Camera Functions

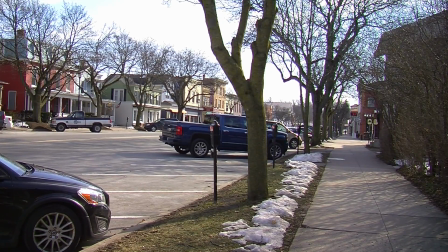(11:02)
So for starters right now I want to go over the neutral density filter,
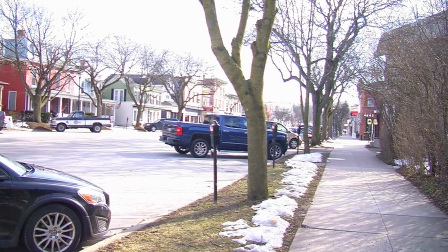(11:10)
and that's labeled ND on your camera. Notice how it just got rider, and that's because I turned it off.
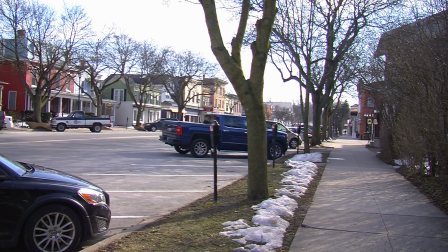(11:19)
You're gonna want to have it switched on when you're outside, especially if it's sunny.
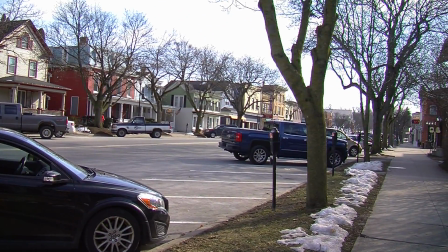(11:25)
They act like sunglasses for your camera, and it decreases the intensity of that light coming in.
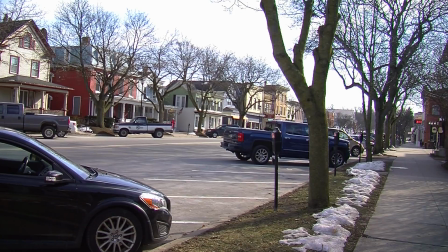(11:32)
So if it was a little cloudier or overcast, or if I was filming indoors, I might want to have it off like
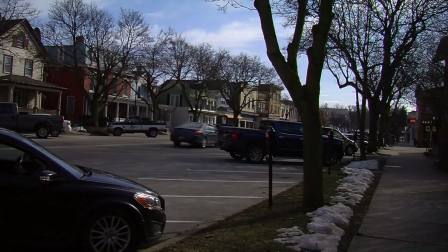(11:42)
so but I think it's bright enough where it'd be beneficial so I'm going to keep it on.
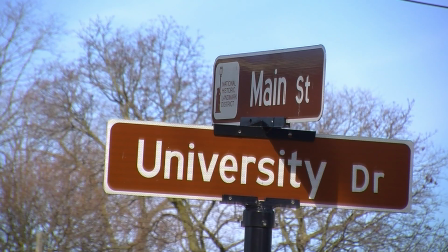(11:48)
Okay so the next thing I would like to go over is the zoom and focus and that's right next to the neutral density switch. Focus is on top and that's what I have switch to now. Now to control the focus once it's switched up,
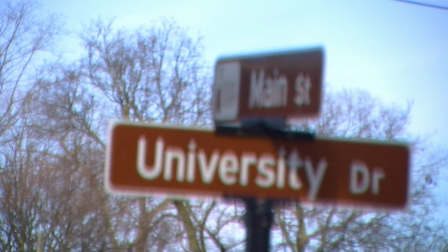(12:07)
the dial near the lens open and close switch controls that.
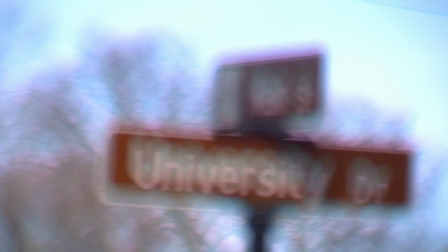(12:13)
So I'm going in and out of focus.
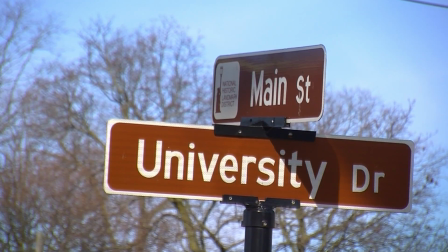(12:16)
Now if I want to zoom out on this side, I switch focus down to zoom.
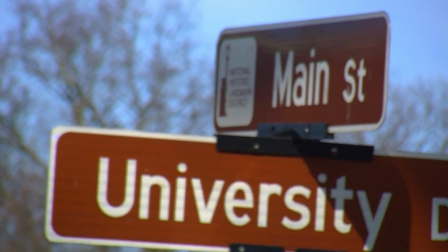(12:23)
It's the same switch and with the same dial I can now zoom in and out like so.
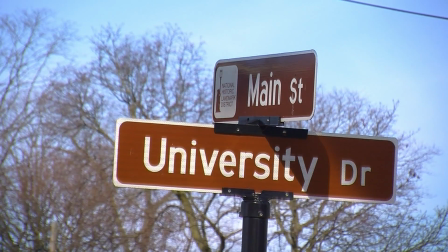(12:31)
There actually is another way you can zoom in and out and that's near the snapshot button on the other side of the camera.
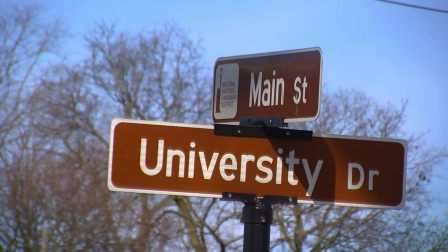(12:40)
So I could go out and in the same way. However I do want to say I do like using the dial because
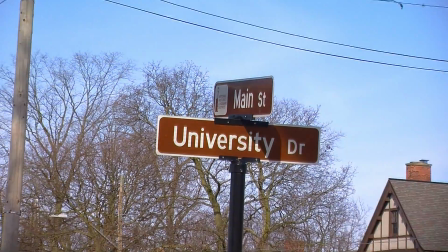(12:48)
it is quieter and if you need to zoom in and out within the same shot,
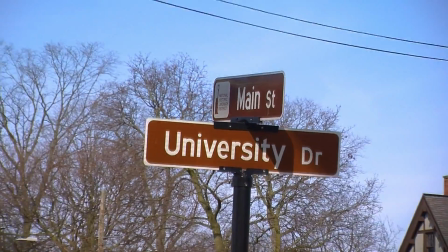(12:53)
you won't hear that clicking like you're probably hearing now.
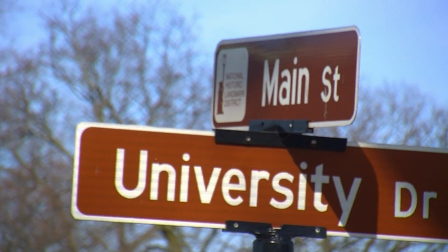(12:58)
So I think it is a better option.
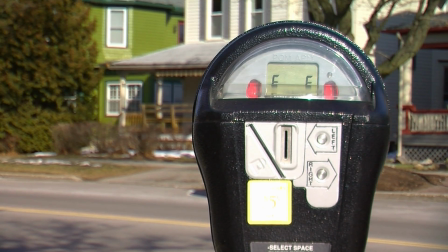(13:03)
Now I want to demonstrate the depth of fields here and that's the distance between these mirror and further elements in the picture. What appears close to us here is the parking meter but by shifting my focus again wrong way
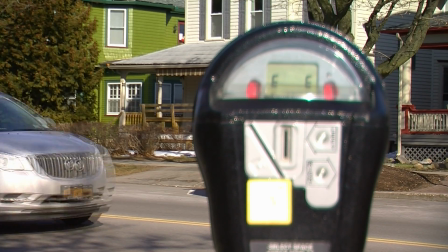(13:22)
now that greenhouse which is my landlord's office appears closer
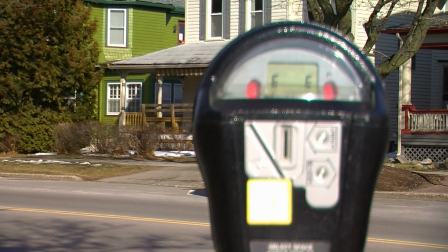(13:30)
to us it's not blurred like it was previously so the background in a sense is coming forward switching back again now our parking meter is in
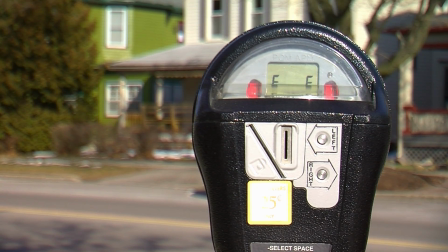(13:42)
focus and right now as the shot stands I would classify this as a shallow depth of field. So we have a smaller section of the picture in focus and this is often utilized when we want the viewer to really pay attention to something.
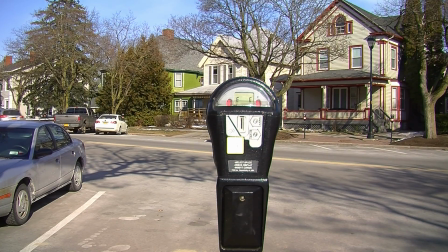(13:59)
And this picture has a deeper depth of field because we're not just focusing in on one element or object of the picture.
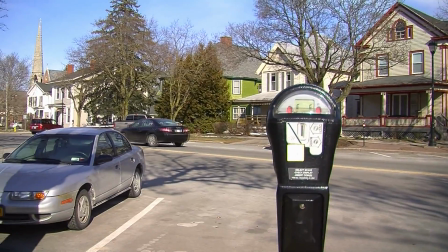(14:11)
Yes it's still centered and I can kind of off-center that to have a better sense of rule
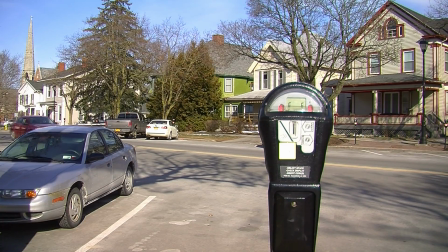(14:18)
of thirds but everything is in focus so therefore it's a deeper depth of field.
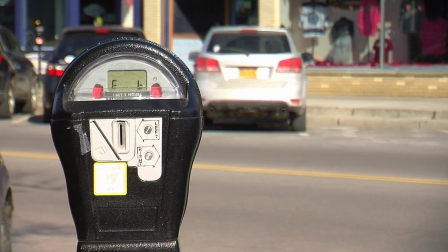(14:26)
Let's work with focus one more time. Sorry it's another parking meter. I guess I'm promoting parking in Geneseo. The village can cut me my check.
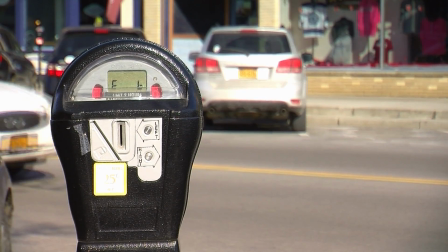(14:39)
Okay anyway
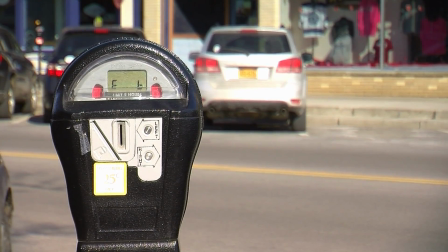(14:40)
working with focus one more time as we can see the background is out of focus but I can use my dial to
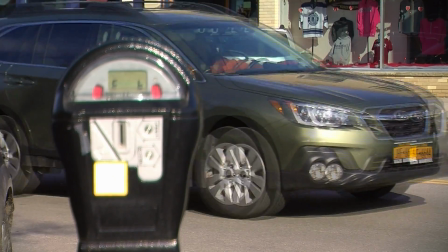(14:48)
easily change that so that car that's further away is now in focus and bringing it or appearing to bring it closer to the
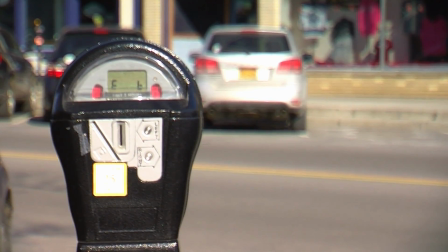(14:57)
parking meter. And now that car is becoming slowly more into the distance as it's getting blurrier. Oh, don't want to make everything blurry. Okay, I think I'll leave it off at that.